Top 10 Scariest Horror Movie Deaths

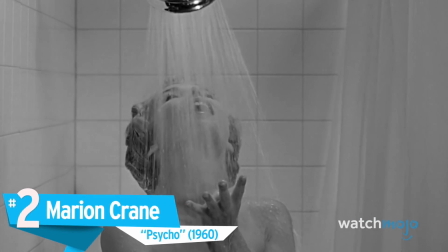[8:16]
Number 2. Marion Crane, Psycho. Alfred Hitchcock certainly knew how to craft a scene.
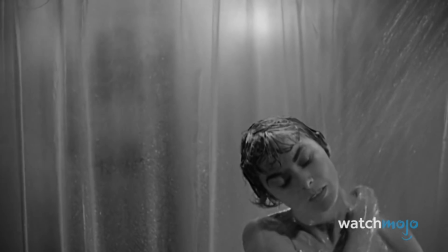[8:22]
Marion's death is perhaps the most famous death scene in movie history, and it helped to usher in a new era of violence in cinema.
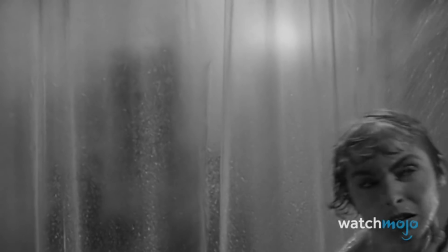[8:29]
The violence was unlike anything seen in film at the time, and the piercing music and frantic editing maximized the effectiveness of the horror.
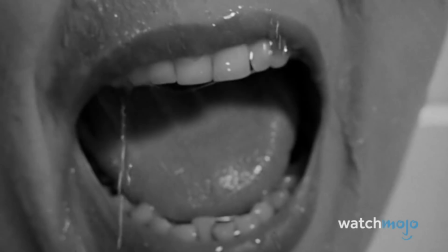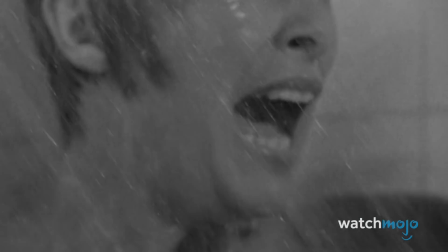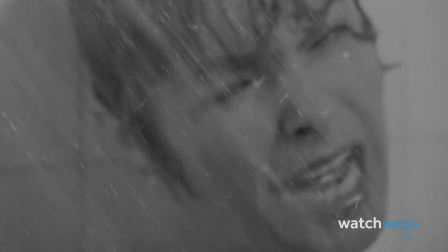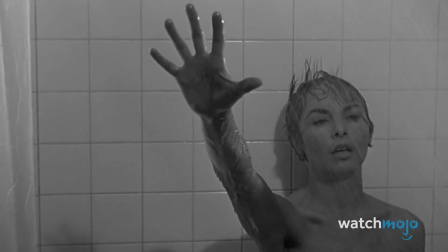[8:55]
It bombards the viewer from every sense and angle, and it makes us feel as if we're being attacked ourselves.
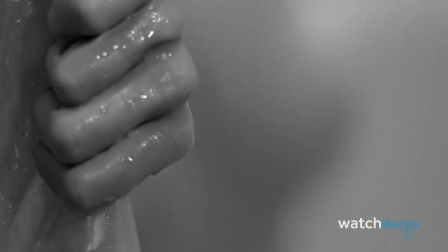[9:01]
While Halloween put us in the mind of a killer, Psycho puts us in the mind of the killed.
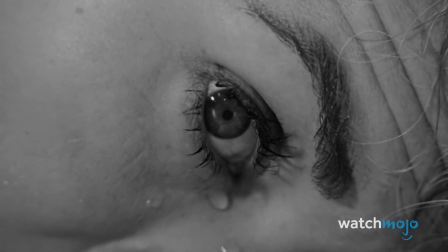[9:06]
And it's one of the most horrifying things you could possibly imagine.
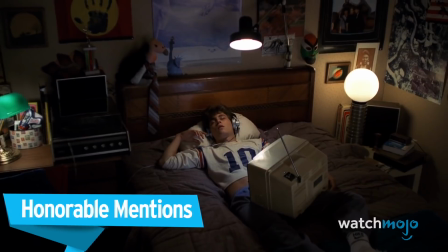[9:14]
Before we unveil our number 1 pick, here are some honorable mentions.
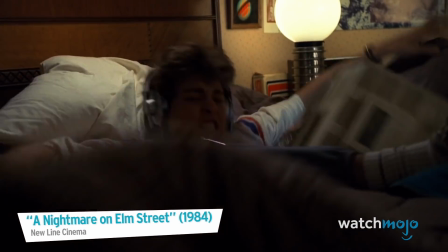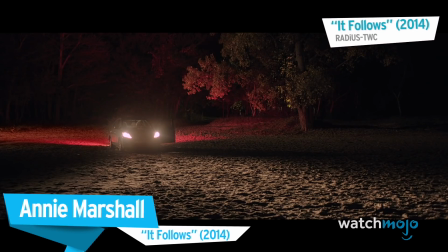[9:27] I just really love you both.
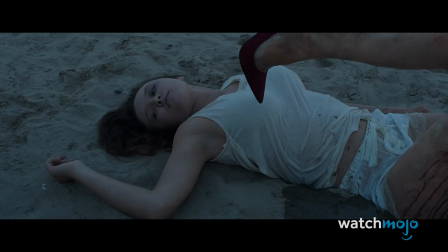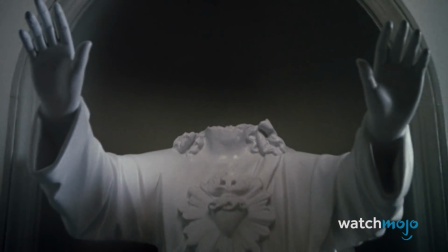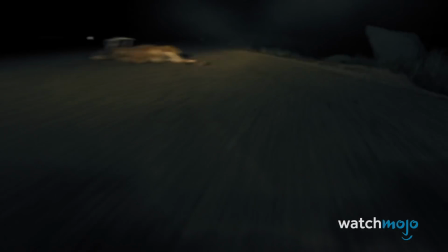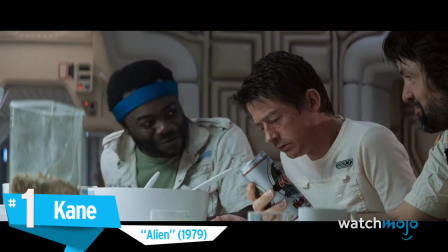[9:47]
Number 1, Kane, Alien.
What's the matter? The food ain't that bad, baby.
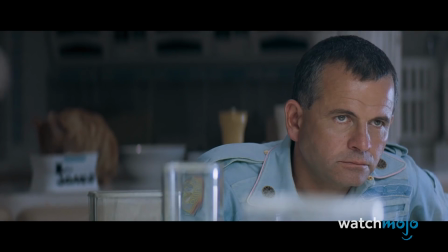[9:56]
And with this one scene, sci-fi horror was changed forever.
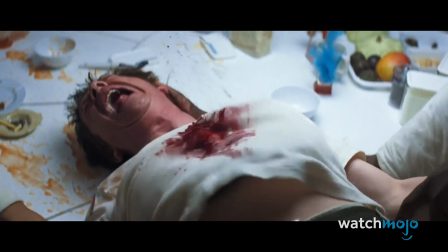[10:01]
In it, Kane gives birth to an alien, and it's one of cinema's most disgusting and scariest moments.
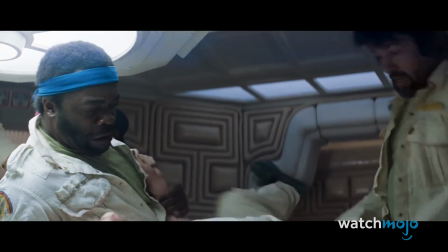[10:08]
The
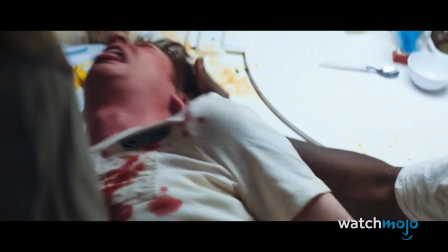[10:13]
way the scene progresses from jovial dinner to unimaginable nightmare is genius,
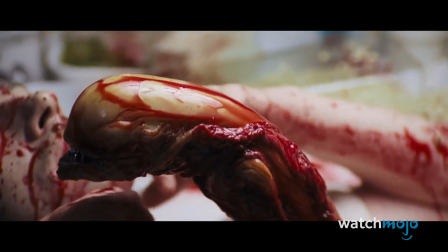[10:18]
and the effects of the alien bursting out of John Hurt's chest are still effectively revolting today.
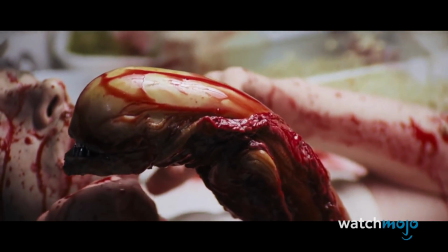[10:24]
The fast-paced editing and genuine shock of the actors help place us in the surreal moment, while the practical effects make it feel oh so very real.
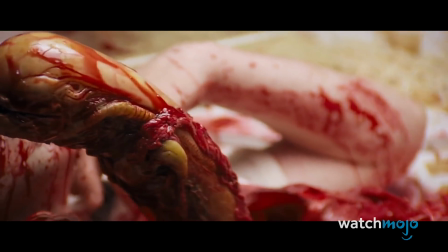[10:33]
It's now rightfully regarded as one of the most memorable movie scenes of all time, and arguably the scariest.
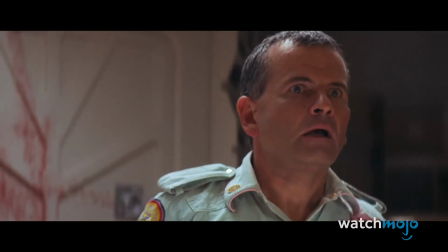Okay, so I know what you're thinking. How could Psycho not be number one? Even we called it one of the most famous movie deaths in history. However, we are not ranking famous movie deaths here, we are ranking scary movie deaths. And I guess, like, Norman Bates in drag just isn't as scary as explosive alien fetus stomach thing. What are you gonna do? Anyway, if you like this video, be sure to hit like, subscribe, and check out these other videos if you wanna keep scaring yourself some more.